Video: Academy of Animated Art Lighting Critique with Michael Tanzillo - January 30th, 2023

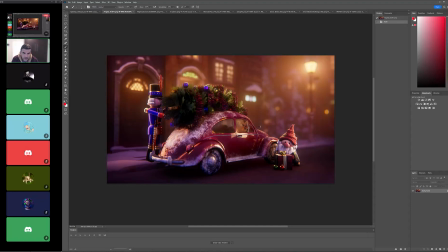2221s
I think this is looking good. I think we've got, like, I like that. It looks like we've got some more ambient occlusion underneath the car. If we added some over here on this character, let's go ahead and pull it off because there was just like a little bit of darkness there.
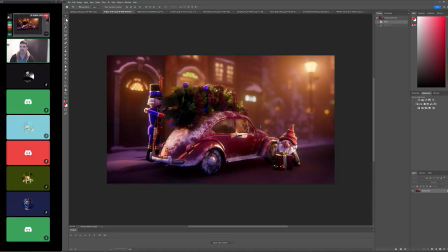2235s
And I think, I think it's, again, I did grab the right one. Let me just make sure of something real quick.
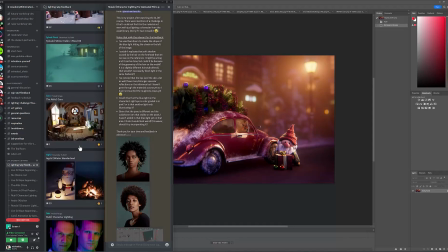Why is this out of order? Sorry, it's a little bizarre. There it is.
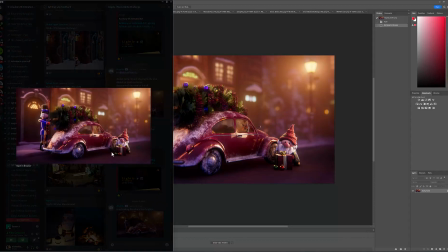2267s
Oh, yeah. Okay, cool. I just want to make sure. All right.
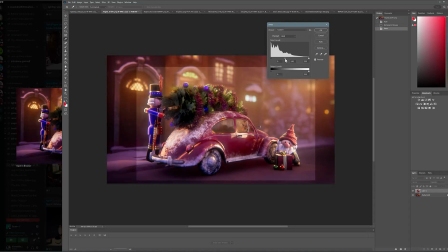2273s
So I think we would just, like, a matter of lightening up this middle area. Just a little bit more.
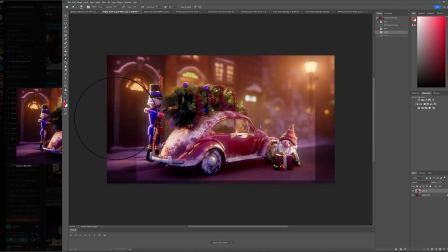2289s
I think, like, do you see how that Nutcracker's face is a little more readable now? Just to kind of keep that in that tone, and then I think just warm it up just a little bit. So yeah, just this center part, like where these main characters are,
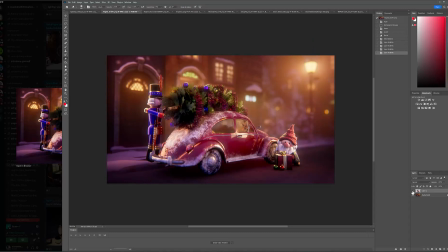2309s
just brightening up that a little bit more, just to really make that our hero component. I think it's the last missing piece, because I think the background and the blur and all that stuff looks great. But like, yeah, because what's happening now,
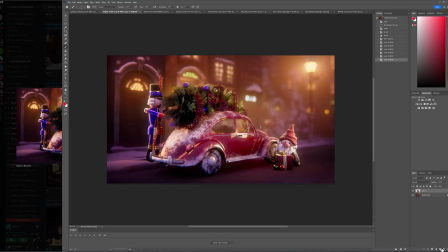2326s
and I think my color tweak emphasized a little more than was already there, but like if you look at the darkness on the bottom side of the tire, generally speaking, in your shadow areas, you want those values to kind of match up.
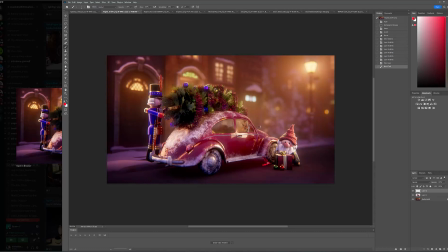2339s
Between, like, this shadow should be about the same value as this shadow, and they're two different ones that causes a little bit of a disconnect. And it's same thing with this character here. Like, there's some super darks under here on the clothing itself, but we're not seeing that on the ground.
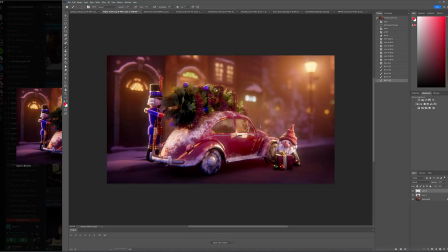2357s
And I think it's just a matter of lifting, like, finding out what's causing these super dark values and just lifting those up a little bit. There.
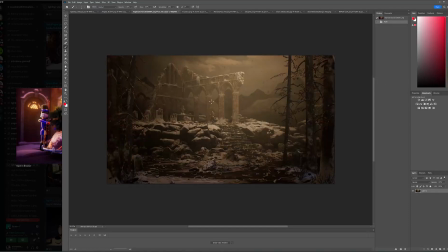2369s
So this is very moody. It's a really interesting shot. I think the biggest thing that I would work on, the A1 thing I would do is, like, I think there's a good value range from, like, the outside leading to the middle, but I think we can go brighter
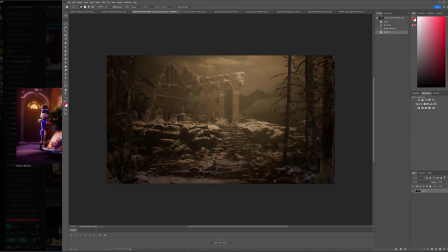2389s
on an area, because again, here there's a character in here that's getting a little bit lost. Like that, sorry. And if we had, like, one level more of exposure, like just something a little bit brighter,
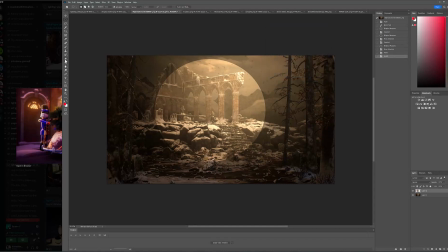2406s
on that main character. That's like the last component of the structure. Because right now I think we're kind of
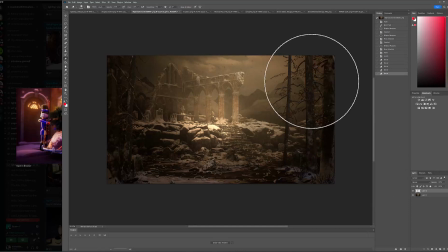2418s
missing that brightest element. And if you had something like this, like the sun was just kind of creeping through the last little bit of something. It might be a little bit, again, too much. But like something like that to really focus us in on that very small character on the screen
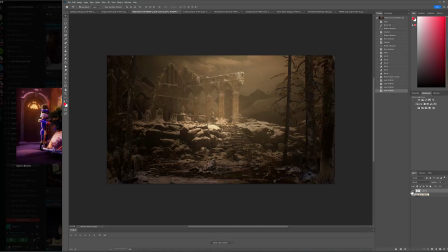2435s
would be a nice little added value, because there's a lot of visual, I'm not going to use the word clutter, a lot of visual interest.
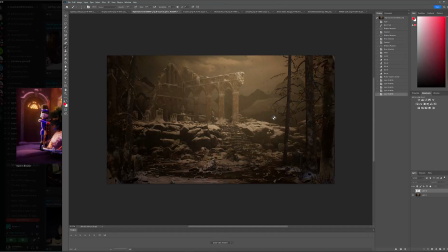2447s
Like there's lots of little sticks and little rocks and little shapes all over that it's very easy to lose track of this character here. And I feel like that's the center of interest.